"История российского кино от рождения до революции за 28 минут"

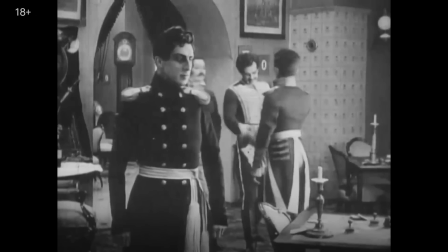24:43 Кино еще было немым, поэтому талант Ивана Мазжухина одинаково проявлялся как в фильмах Якова Протазанова, так и в картинах Жана Эпштейна.
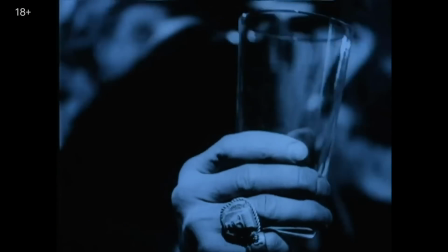24:52 Сам Протазанов снял несколько фильмов для новой советской власти.
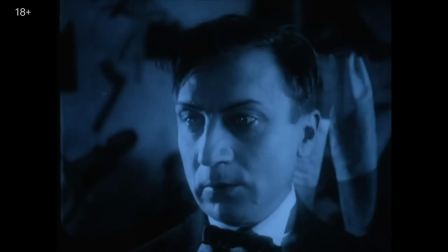24:56 Эмигрировал во Францию, но на волне НЭПа вернулся в Советский Союз, как и купец Михаил Трофимов, чья кинофирма стала базой для студии «Межрабком Русь».
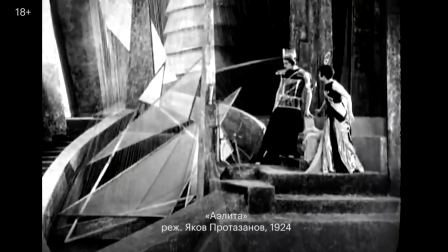25:05 Так, в 1924 году появился главный хит Протазанова, который остался и продолжил снимать до 40-х.
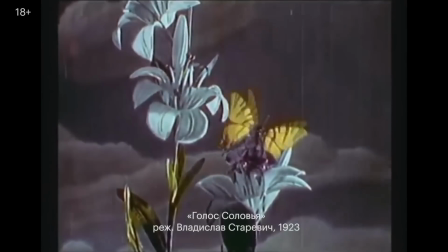25:12 Оказался востребованным анимационный талант Владислава Старевича. Тот активно работал во Франции.
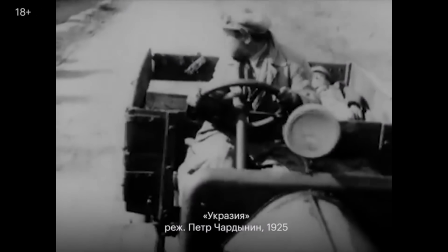25:18 Менее удачно сложилась судьба Чердынина. После революции он снимал в Литве, затем в Советской Украине,
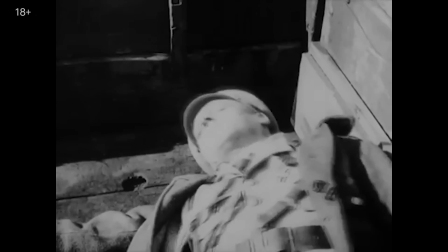25:23 но в 30-е его как дореволюционного режиссера отстранили от кино, а почти все его послереволюционные фильмы утеряны.
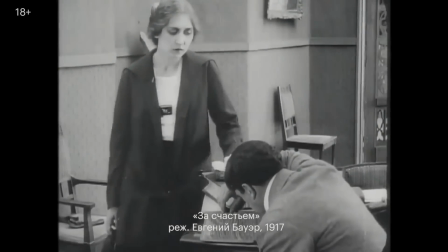25:31 Еще меньше повезло Евгению Бауэру. Он умер от пневмонии в июне 1917-го в Ялте, работая над фильмом «За счастье».
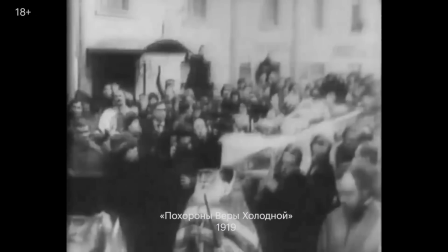25:40 Вера Холодная скоропостижно скончалась от гриппа испанки в Одессе в 1919-м.
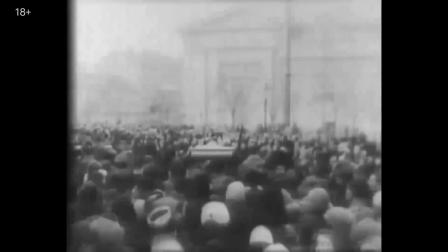25:46 Двухминутный фильм о ее смерти и похоронах, смонтированный из кинокадров и хроники, стал большим событием проката.
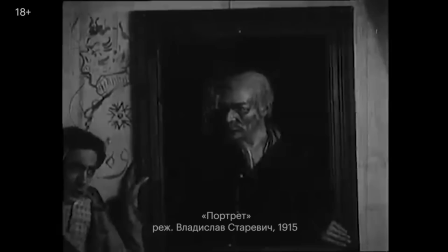25:53 Звезда обороны Севастополя и портрета, актер и режиссер Андрей Громов, умер от туберкулеза в Латвии в 1922-м.
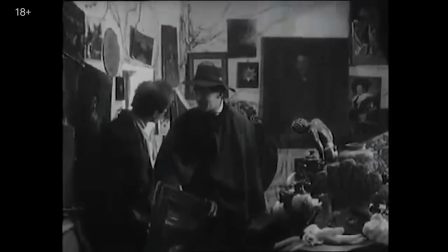26:01 А американское кинопредприятие, склонного к авантюрам Александра Дранкова, прогорело.
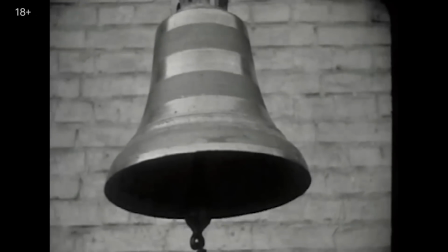26:09 Советская же власть национализировала созданные до революции студии. Однако быстро наладить кинопроизводство в нужных объемах не вышло.
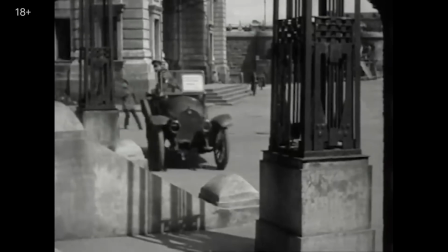26:16 Вплоть до начала 20-х в кинотеатрах показывали преимущественно дореволюционное кино.
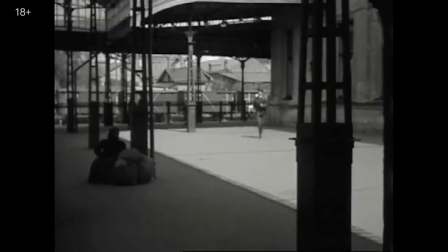26:21 Хотя, например, уже на рубеже 1917-1918 годов ученик Бауэра и в ближайшем будущем один из главных революционеров
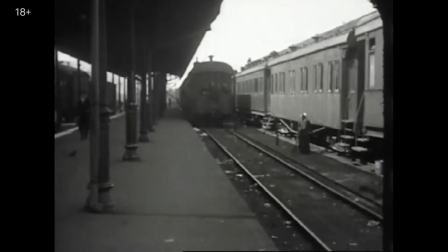26:29 киноязыка Лев Кулешов снял на предприятии Ханжонкова проект инженера Прайта,
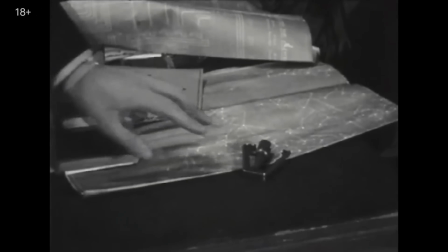26:35 приключенческий триллер, в котором напряжение задает монтаж с акцентами на ключевых действиях героев.
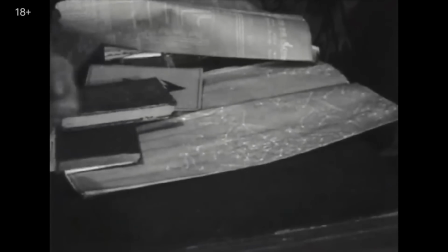26:40 Как говорится, следите за руками. И здесь тоже следите.
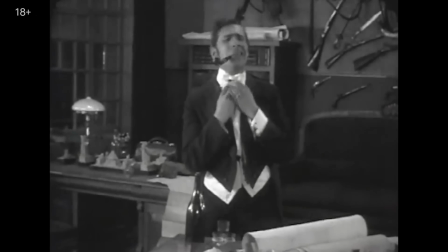26:46 В сочетании с параллельным монтажом эта сцена превращается в настоящий шпионский триллер, невыполнимую миссию своего времени.
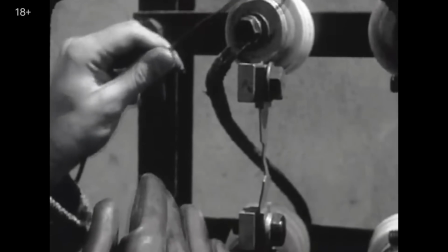26:54 Здесь саспенс таков, что уже вполне можно было обойтись и без поясняющих интертитров.
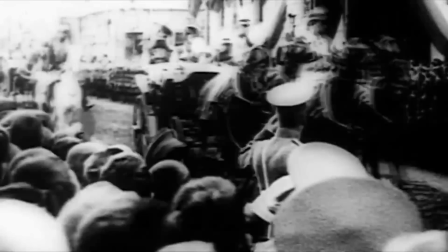27:03 Но политические перемены требовали пересмотра подхода к производству кино, других тем, других жанров и адаптации старых.
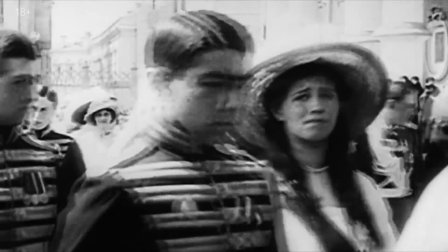27:10 Вместо коронации Николая II, 300-летия Дома Романовых и прочих царских хроник, первый советский киножурнал «Кинонеделя».
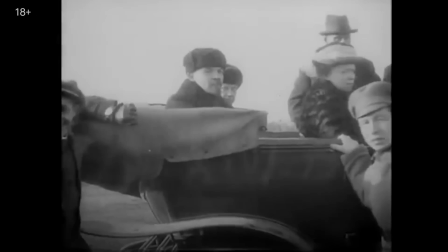27:18 Снимая и монтируя его выпуски, учился профессии молодой Дзига Вертов,
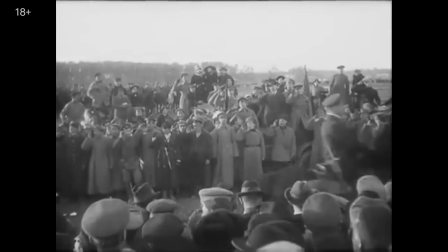27:22 режиссер, который через 5-10 лет придумает во всех смыслах революционное неигровое кино.
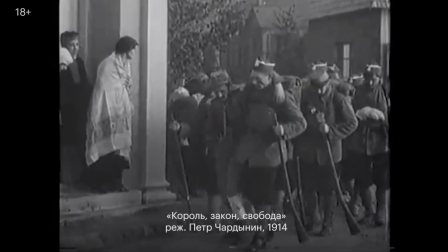27:28 Вместо военно-патриотических агитфильмов начала Первой мировой войны — революционные агитки,
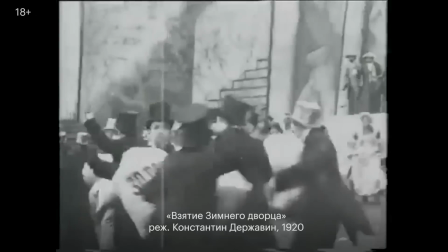27:34 в которых место немцев занимают классовые враги — буржуи.
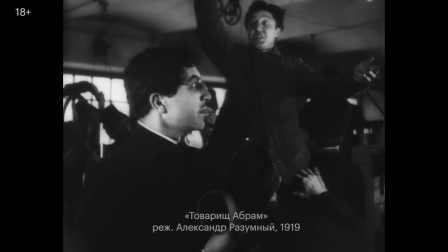27:38 И агитки социально-политические — а герой, который, пережив еврейский погром, становится сначала заводским активистом, а затем красным комиссаром.
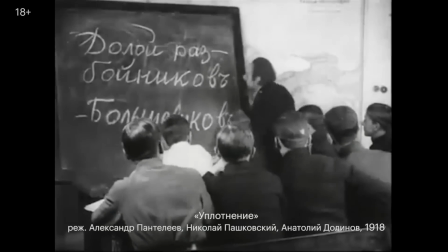27:48 Или о семье рабочих, которая вселяется в профессорскую квартиру. Но все улаживается мирно.
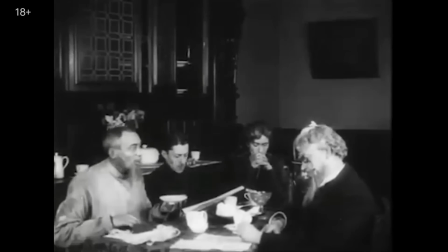27:53 Сознательный ученый читает лекции в рабочем клубе, а его сын влюбляется в дочку новых соседей.
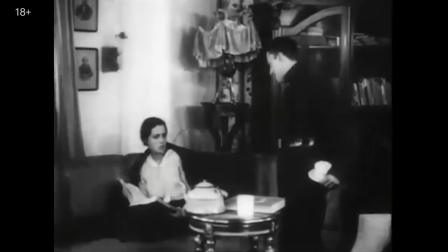27:59 Интересно, видел ли автор «Собачьего сердца» Михаил Булгаков фильм «Уплотнение» по сценарию наркома Луначарского?
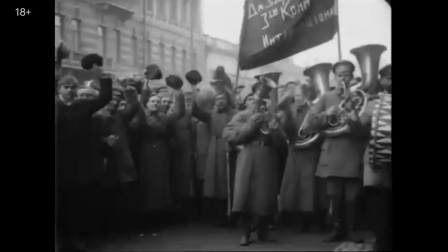28:06 В переломный момент старые и новые миры на экране сошлись. Послереволюционное кино возникло не на пустом месте.
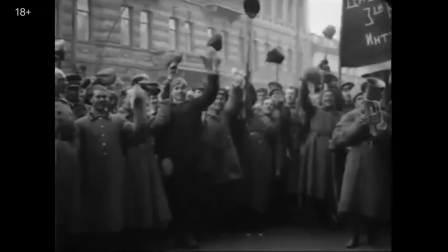28:12 Но это уже материал для другой истории.